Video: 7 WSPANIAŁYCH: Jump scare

Uwaga, materiał zawiera spoilery. Boimy się go, ale też czekamy na niego z niecierpliwością. I choć jumpscare, czyli scena, która sprawia, że dosłownie podskakujemy w fotelu, często bywa nadużywanym chwytem, w sprawnych rękach staje się cudownym filmowym narzędziem. Ostrzegam, przed Wami 7 strasznych scen.
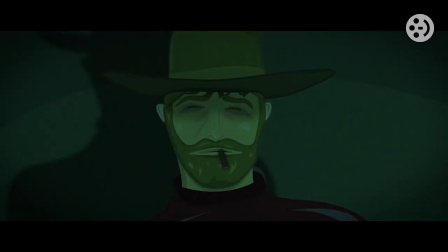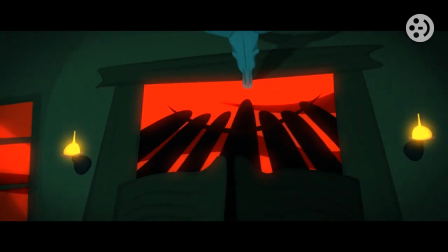Zaczynamy od skoku do Japonii, gdzie przerażające okazują się nawet łazienki.
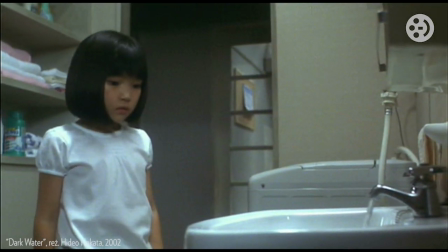[0:45]
Hideo Nakata w Dark Water straszy nas najzwyklejszymi rzeczami, odnajdując pierwiastek horroru w banalnych, mieszkaniowych problemach.
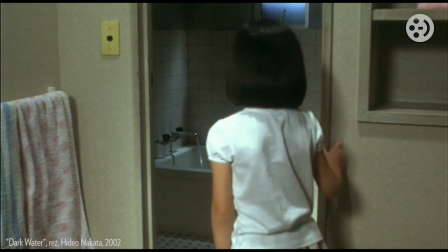[0:54]
Wystarczy mu dziewczynka, cieknący kran i pełna brudnej wody wanna.
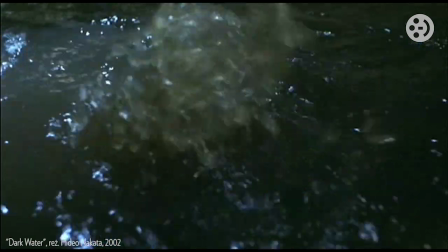[1:02]
Irytujące bulgotanie zastępuje muzykę, falująca tafla igra z naszym wzrokiem,
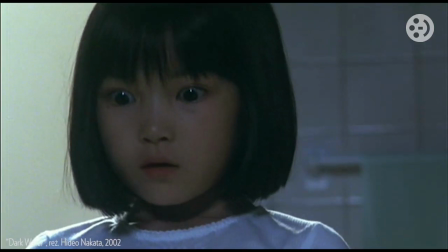[1:07]
a my usilnie próbujemy wynaleźć w szaroburych odmętach jakiś kształt.
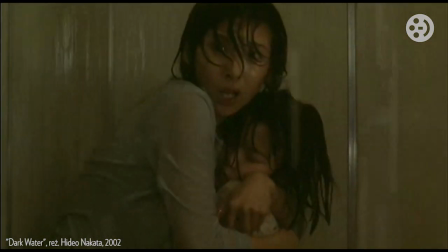[1:17]
Na jednym jumpscare jednak nie koniec. Nakata nie przestaje spiętrzać napięcia i wprowadza świdrującą uszy orkiestrę.
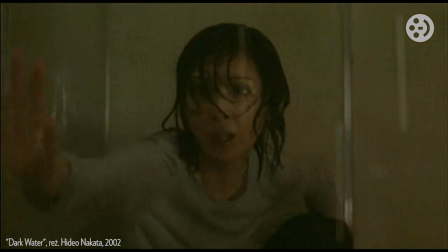[1:29]
Cały czas wydaje się nam, że oglądamy matkę ratującą podtopioną córkę. Ale wtedy wkracza zwrot akcji.
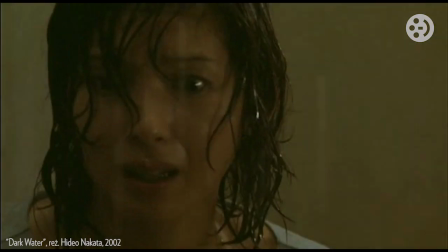[1:39]
Córka ma się dobrze. Kogo w takim razie niosła w ramionach bohaterka?
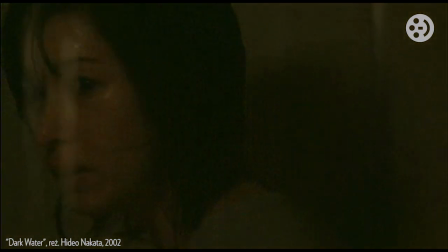[1:44]
W Filmłebowicze poznajcie ducha, który potrzebuje odrobiny matczynej miłości.
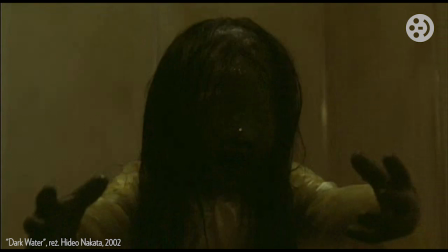Jumpscare to jednak chwyt nie tylko z horroru, czy nawet thrillera. Okazję do podskoczenia na fotelu znajdziemy choćby we Władcy Pierścieni.
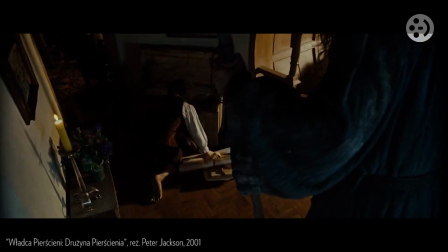[2:08]
W Drużynie Pierścienia Peter Jackson nieraz przypomina nam, że swego czasu był reżyserem horrorów.
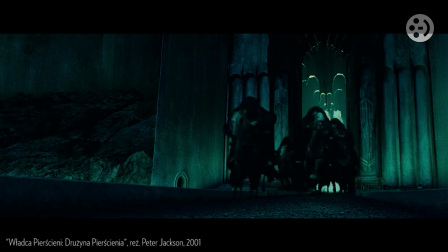[2:15]
Największego stracha napędza widzom jednak nie w malowniczych scenach z Nazgulami czy w sekwencji w Mori.
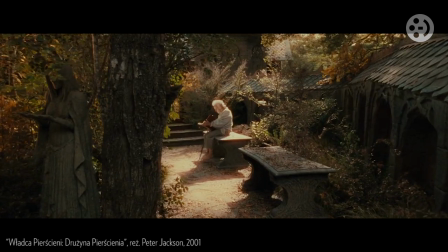[2:22]
Jackson uderza najmocniej w najmniej spodziewanym momencie, uśpiwszy naszą czujność rzewną rozmową między dwoma hobbitami.
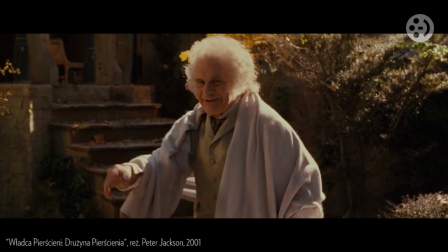[2:29] Hello, Frodo, my love.
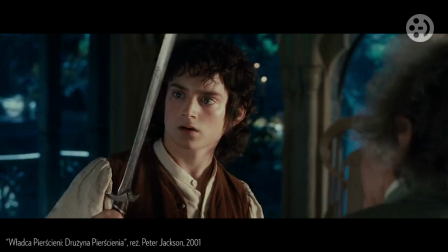[2:33]
Oto Bilbo przygotowuje Froda na wyprawę, dodając mu otuchy ciepłym słowem i elfimi gadżetami.
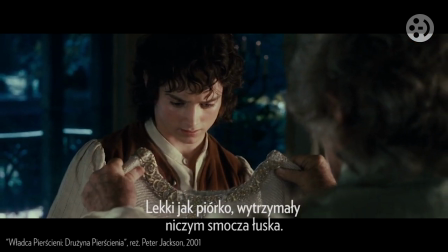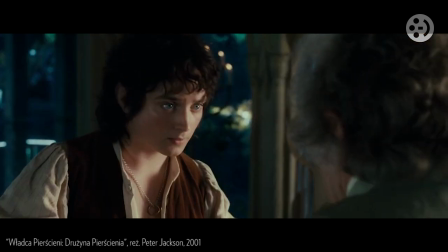[2:45]
Na widok felernego pierścienia, pan Baggins w mgnieniu oka traci jednak panowanie nad sobą.
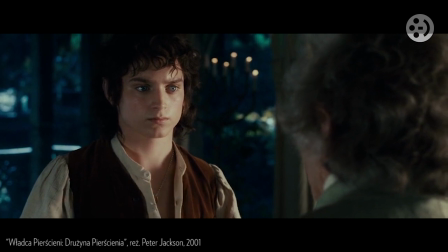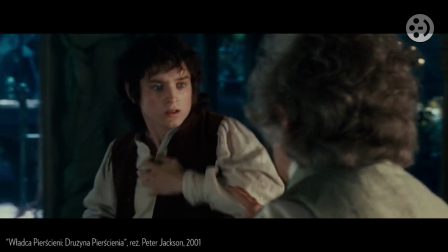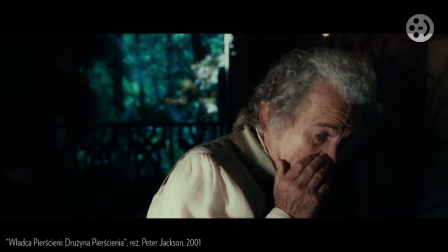[3:02]
A gdy szok mija, pozostaje niepokój. Jackson sprytnie zapowiada tu postać Golluma i zarazem daje do myślenia.
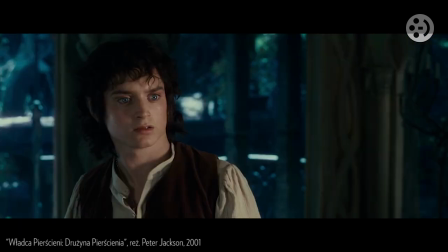[3:10]
Jeśli nawet taki poczciwiny jak Bilbo jest podatny na złą siłę pierścienia, jaki los czeka tytułową drużynę?
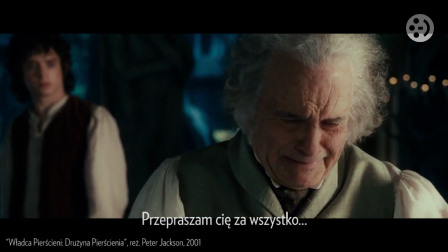Steven Spielberg może nie jest reżyserem horrorów, ale przestraszyć potrafi. Najskuteczniej zrobił to oczywiście w Szczękach.
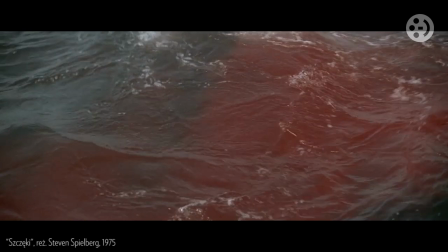[3:36]
Choć w filmie o rekinie zabójcy jest pamiętny jumpscare z rekinem zabójcą i podskakującym ze strachu Royem Scheiderem,
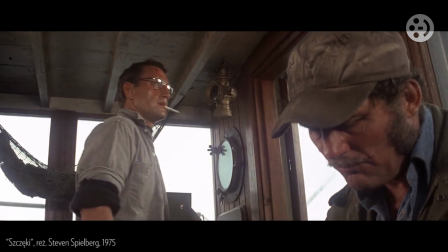[3:44]
najbardziej szokująca scena Szczęk nie ma wiele wspólnego z gigantycznym ludojadem.
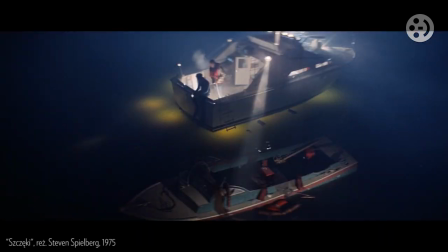[3:51]
Oto grany przez Richarda Dreyfusa Hooper nurkuje nocą, by zbadać wrak zatopionej łodzi.
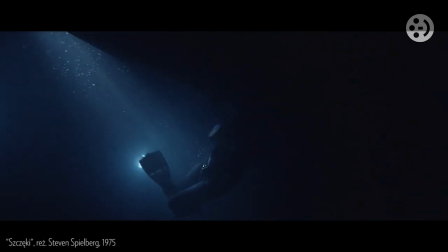[3:58]
Atmosfera jest niepokojąca, ale smyki Johna Williamsa i plastyczne podwodne zdjęcia budują raczej nastrój niesamowitości niż grozy.